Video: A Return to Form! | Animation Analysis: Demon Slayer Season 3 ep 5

But here the one-to-one manga anime sequences it does not feel like it was a limitation of creativity or time or resources. It feels like the people who made this episode they sat down and thought how can we be most faithful to the manga and still make it look good and this is what they came up with.
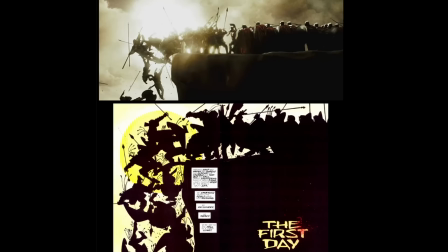(4:27)
It feels more similar to here's an unrelated comparison like Zack Snyder's live action adaptations of comic books. There is a certain degree of skill required to actually adapt source material one to one in a completely different medium. There's a very thin line between doing that and doing what Sotozaki does, which is, this is manga panel, I make it move. That does not look good, but this definitely does feel very different from that. And honestly, I think that difference just comes from the animation being really solid. It does not matter if it's not that creative of a storyboard if it's Nozomuabe animating it, right?
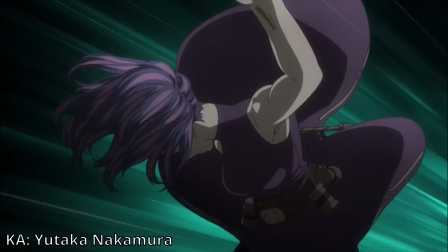(5:05)
Like the last Yutaka Nakamura sequence from My Hero Academia, it was definitely the weakest direction I've ever seen for a Yutaka Nakamura sequence.
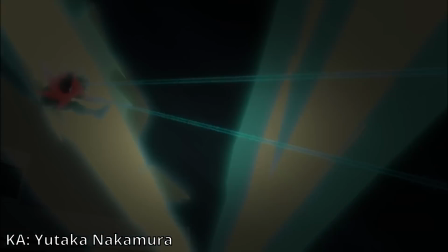(5:13)
But at the end of the day, it's still a Yutaka Nakamura sequence. So it's gonna look more than just above average. I've also seen a lot of people say that the flow of this episode, the flow between sequences was not that good. And some people say it's worse than Episodes 4 direction. I don't know if we watched the same episode. episode 4 is the weakest episode of the show and episode 5 is a massive massive improvement and that's about it that's the statistics of this episode spread out for everyone to see now let's do a scene by scene breakdown of the episode itself first
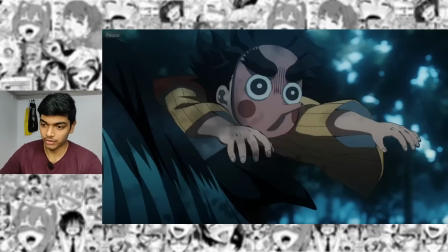(5:41)
scene already some stuff to talk about and that's the compositing effect of the shadows here these shadows these are not drawn on the face these are
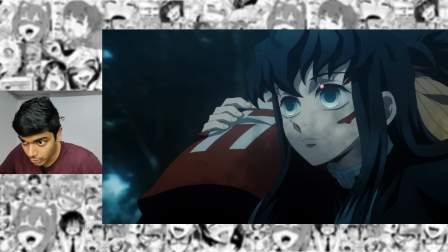(5:48)
actually just a compositing layer being dragged across their faces these shadows that you can see here and the shadows of his bangs those are hand drawn those
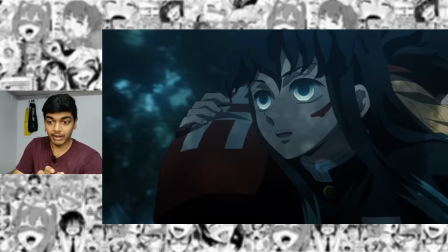(5:56)
are drawn by the animator and it's part of the genga and if i go frame by frame through it it looks very awkward because it's been dragged uh
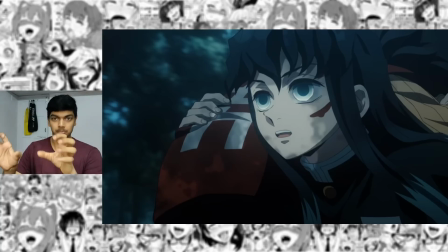(6:03)
flat across the screen it's not following the depth that is supposed to be there on these characters like a face is curved so the shadow
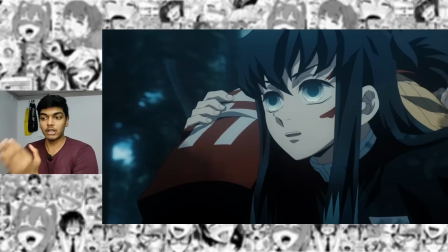(6:10)
should move curved across the face but because it's going across the screen so fast it does not even matter
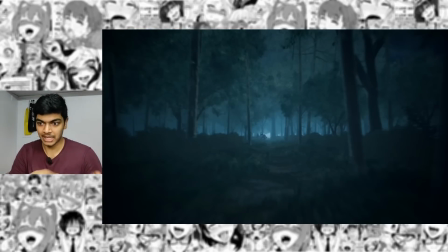(6:15)
and those loopholes that's what defortable team is just so amazing at finding next scene again
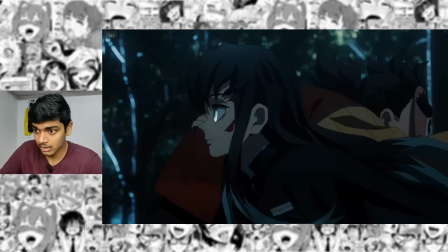(6:21)
the 3d background this is just amazing 3d background especially for something as complicated as a forest it's not
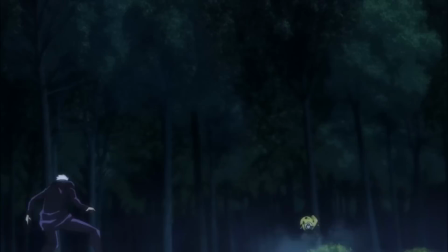(6:27)
easy to make this easier background of a forest jujutsu kaisen fans they know the 3d animation again looks much better in this
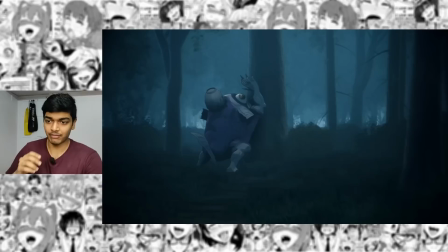(6:34)
episode i don't know why it's still very obviously 3d animation like if i took a screenshot of this it's still very obvious to say that it's the 3d and i think
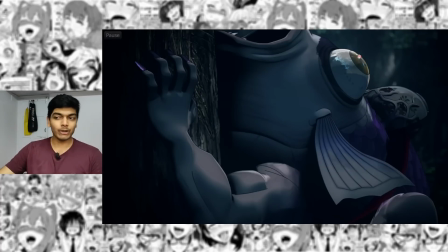(6:41)
the main reason for that is um there it is the eyeball i don't like the glossy textures that they're using on the eyeball it makes it very obviously 3d and i do think that's a deliberate choice ufotable is good at 2d 3d mixing they did that with yoruchi zero dolls arms that had
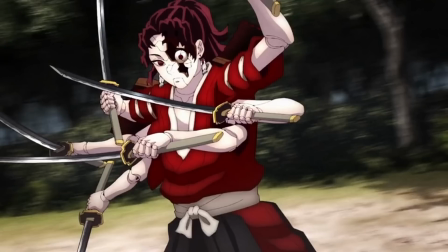(6:55)
2d textures on the 3d arms looked very natural similarly with daki's obi
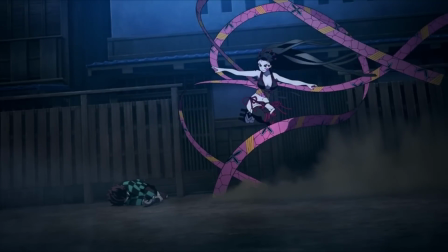(7:00)
daki's obi was just a master class of 3d 2d mixing but here there's not even an
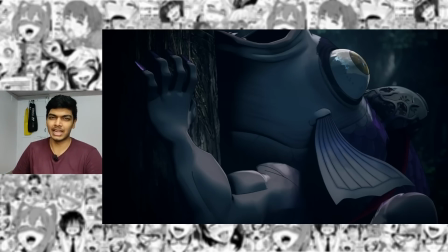(7:04)
attempt to mix the 3d with the rest of the elements i don't like it but
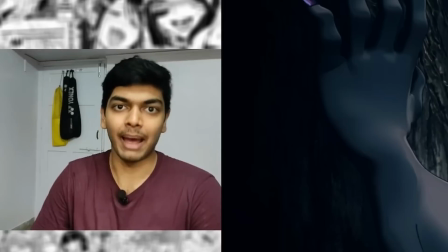(7:09)
it's not objectively bad cgi objectively bad cgi would
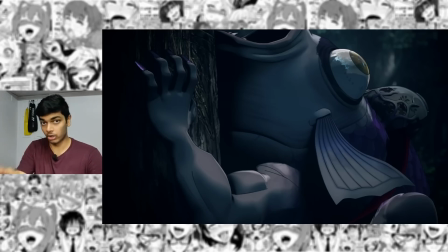(7:13)
be bad modeling bad cgi animation here the model is very good and the animation is also very good but i would prefer seeing this in like a video game or like a full cgi anime when put in a 2d anime. This looks very off and I don't like it.
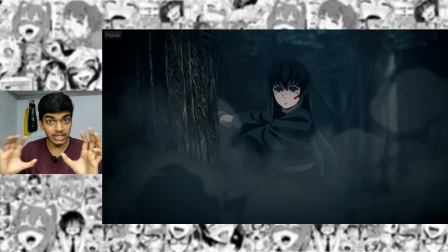(7:29)
That's a good looking cut and not because the CGI itself but when the CGI plops down, the 2D smoke effects.
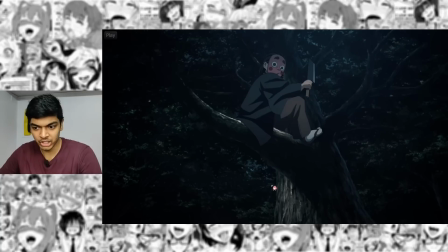(7:36)
There's something magical about 2D effects animation that allows everything to just mix together.
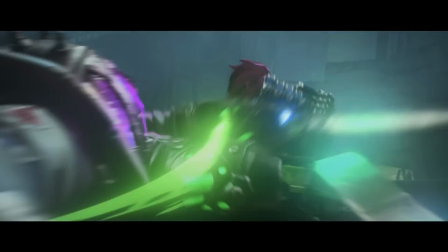(7:41)
It's the reason Arcane looks so good. It's not just because of the outstanding CGI animation, the 3D work is incredible in that show.
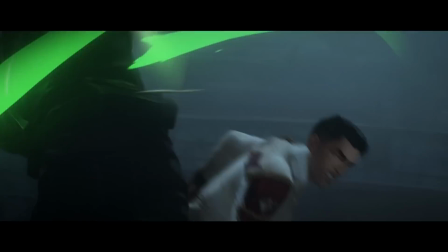(7:48)
But it's because of the 2D elements that comes from the effects animation that brings everything together so beautifully.
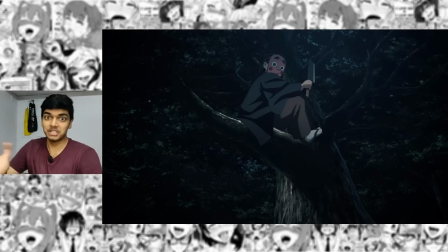(7:56)
FX animation is so underrated and in this episode, you'll see just how important 2D FX animation is. The reason I say that is because 3D FX animation can only look good in one way and that is to look realistic.
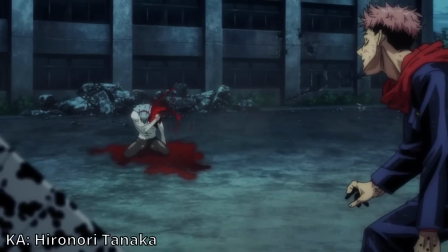(8:10)
But 2D FX animation is far more flexible. You draw it in a realistic way, it is still very obviously 2D FX animation.